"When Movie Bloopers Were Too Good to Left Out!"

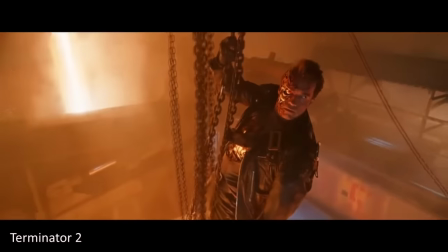At the end of Terminator 2, Arnold Schwarzenegger mistakenly thought the scene was over and pointed his thumbs up as he lowered himself into the molten metal.
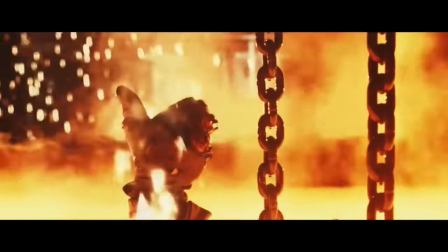The director liked this gesture, and the scene was included in the film.
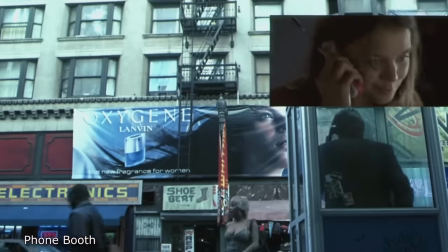In the movie Phone Booth, the character Stu, played by Colin Farrell, was talking on the phone when a prostitute named Felicia wanted him to get off the phone.
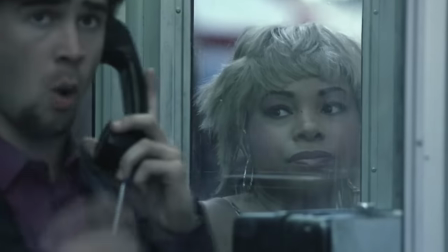Trick back for the next bitch take my score. But go away. Go away, hang up the fucking phone, nigga.
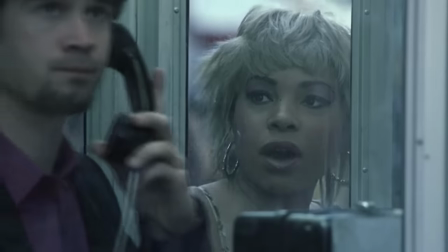The N-word was not in the script, and Colin Farrell's reaction was genuine, so director Joel Schumacher decided to keep it in the movie. But go away.
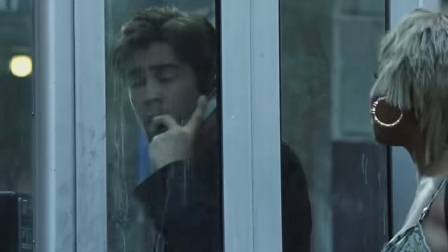Go away, hang up the fucking phone, nigga. You gon' eyeball me.
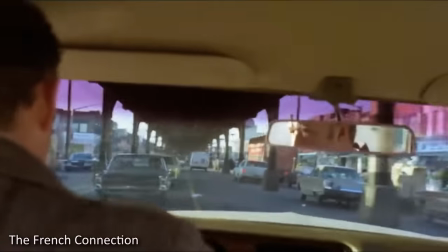In The French Connection, during a chase scene, Gene Hackman's car is T-boned by another car.
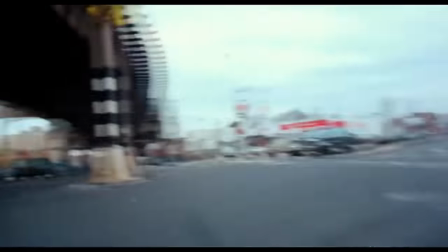That was not supposed to happen. The chase sequence was filmed without obtaining permits from the city.
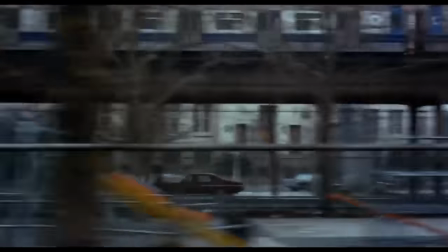featured many close calls with drivers and pedestrians who weren't part of the film.
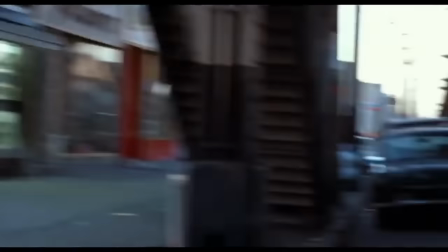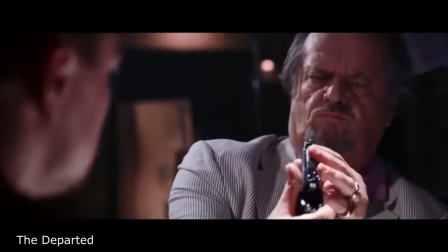In The Departed, when Jack Nicholson is talking about a rat with DiCaprio in the restaurant, Nicholson pulled an actual gun on DiCaprio, and no one knew he was going to.
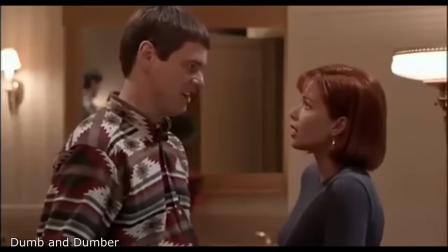Jim Carrey ad-libbed a ton of the funniest lines in Dumb and Dumber.
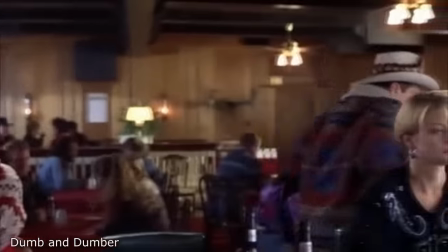For example, he didn't originally have a line when he was leaving the hotel bar, but he improvised by looking at the framed 1969 newspaper and saying,
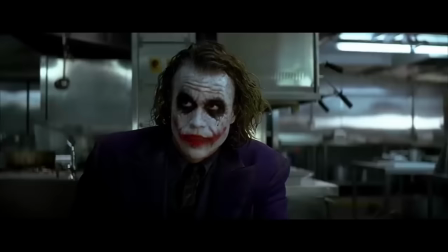"We landed on the moon!" In The Dark Knight, Joker is constantly licking his lips.
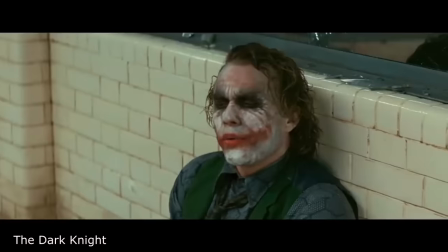This is actually because of the prosthetic scars that Heath Ledger wore. They kept falling off, so Heath would lick his lips to keep them in place.
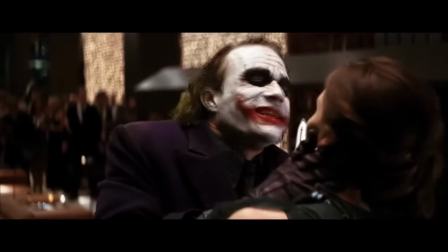Gradually, it became a part of the Joker's character.
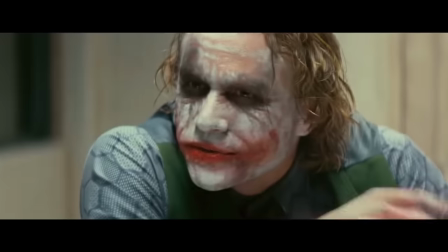It was one of those details that really added to his character seeming crazy, and it's weird that it wasn't intentionally done.
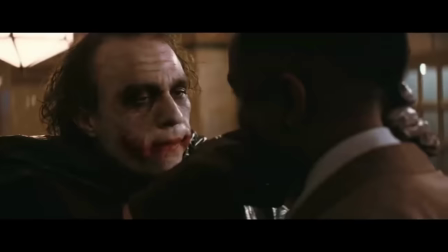Why so serious?
In Cool Cat Saves the Kids,
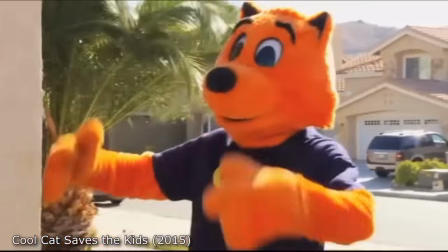some poor innocent soul walks into the shot and promptly excuses himself after seeing some dude's fursona explaining to kids why bullying is bad.
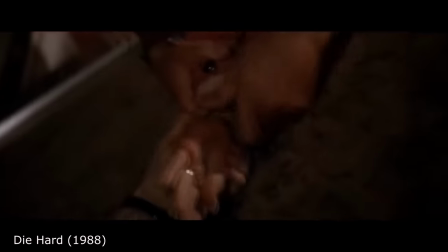For the shot in Die Hard where Hans Gruber falls from the top of the building,
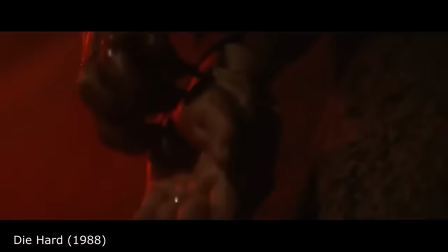Alan Rickman was dropped by a stuntman on the count of one instead of three to get the right reaction.
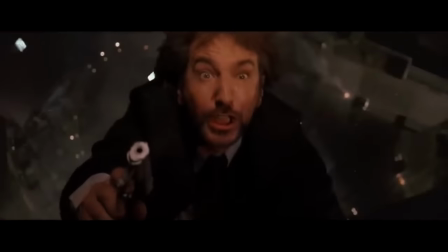Rickman said, "It was the last shot, so if I'd broken my neck, they'd still have a movie."
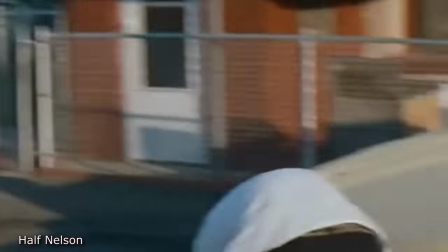While filming Half Nelson, Ryan Gosling found a random cat on set, and they kept the scene where he picks it up.
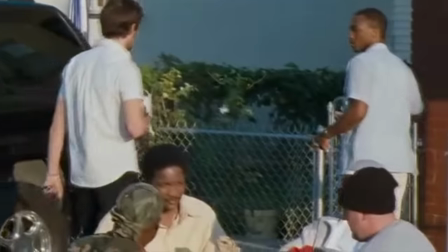It worked well because his character had lost a cat earlier.
"You're bringing that shit in my house, man.
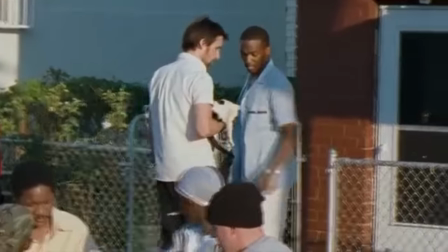Put that cat down."
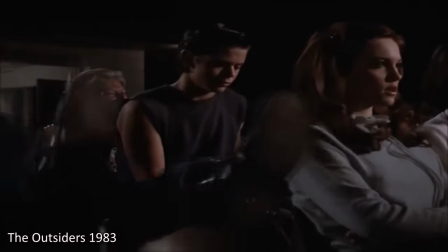During the drive-in scene in The Outsiders, when Matt Dillon falls off the chair, it was a complete accident.
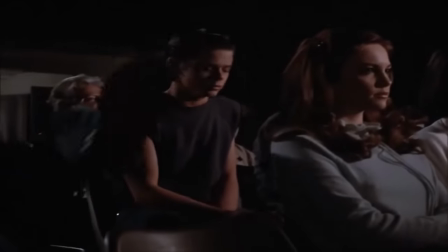And you can catch Thomas Howell looking at the camera, expecting a cut to be called.
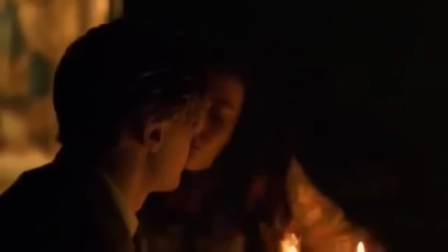In The Dreamers, the scene where Eva Green's hair catches fire was not scripted.
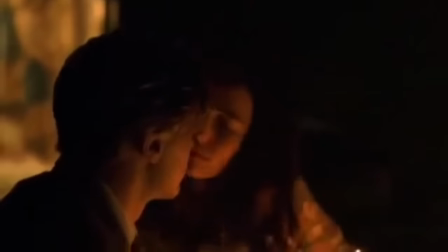The actress acted so naturally that the director decided to leave it in.
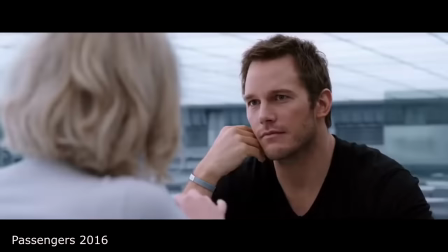In the movie Passengers, there's a part where Jennifer Lawrence and Chris Pratt, dressed in spacesuits, are supposed to kiss after walking in space.
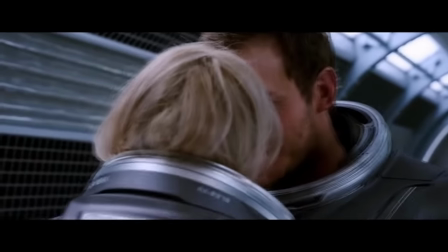While filming, their spacesuits got in the way, and they started laughing. Even though it made the scene less romantic, the director decided to keep it in the movie.
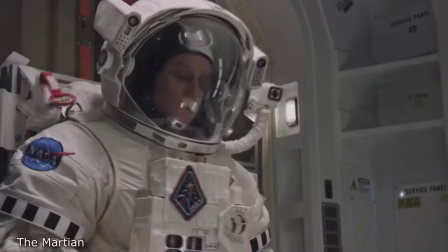At the end of The Martian, Matt Damon's breakdown wasn't in the script. For months, Damon had been shooting scenes without other actors.
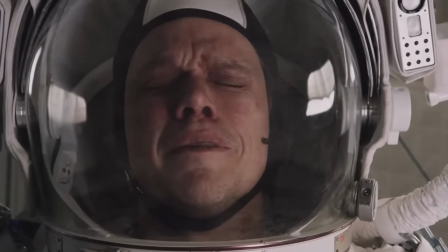Without informing him beforehand, director Ridley Scott piped in audio from the other actors playing his astronaut team,
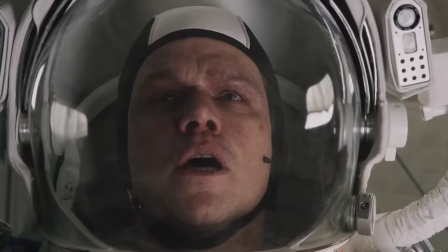leading Damon to improvise his breakdown in the moment.
"I'm good. I'm anxious to get up to you.
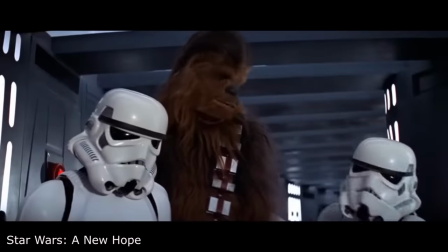Thanks for coming back for me."
In one scene in Star Wars A New Hope, Han and Luke steal suits of stormtrooper armor.
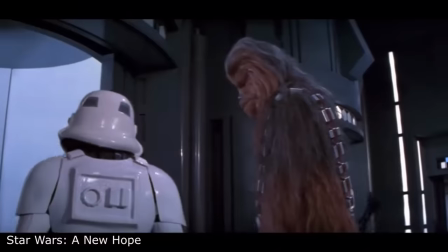As Luke is walking out of the room, he says, "I can't see a thing in this helmet."
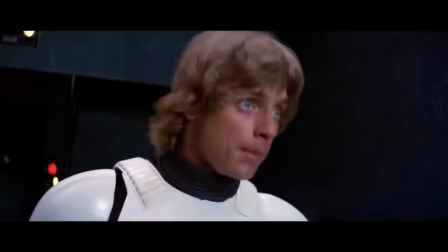While working on the scene, Mark Hamill didn't know the cameras were rolling and complained to Harrison Ford.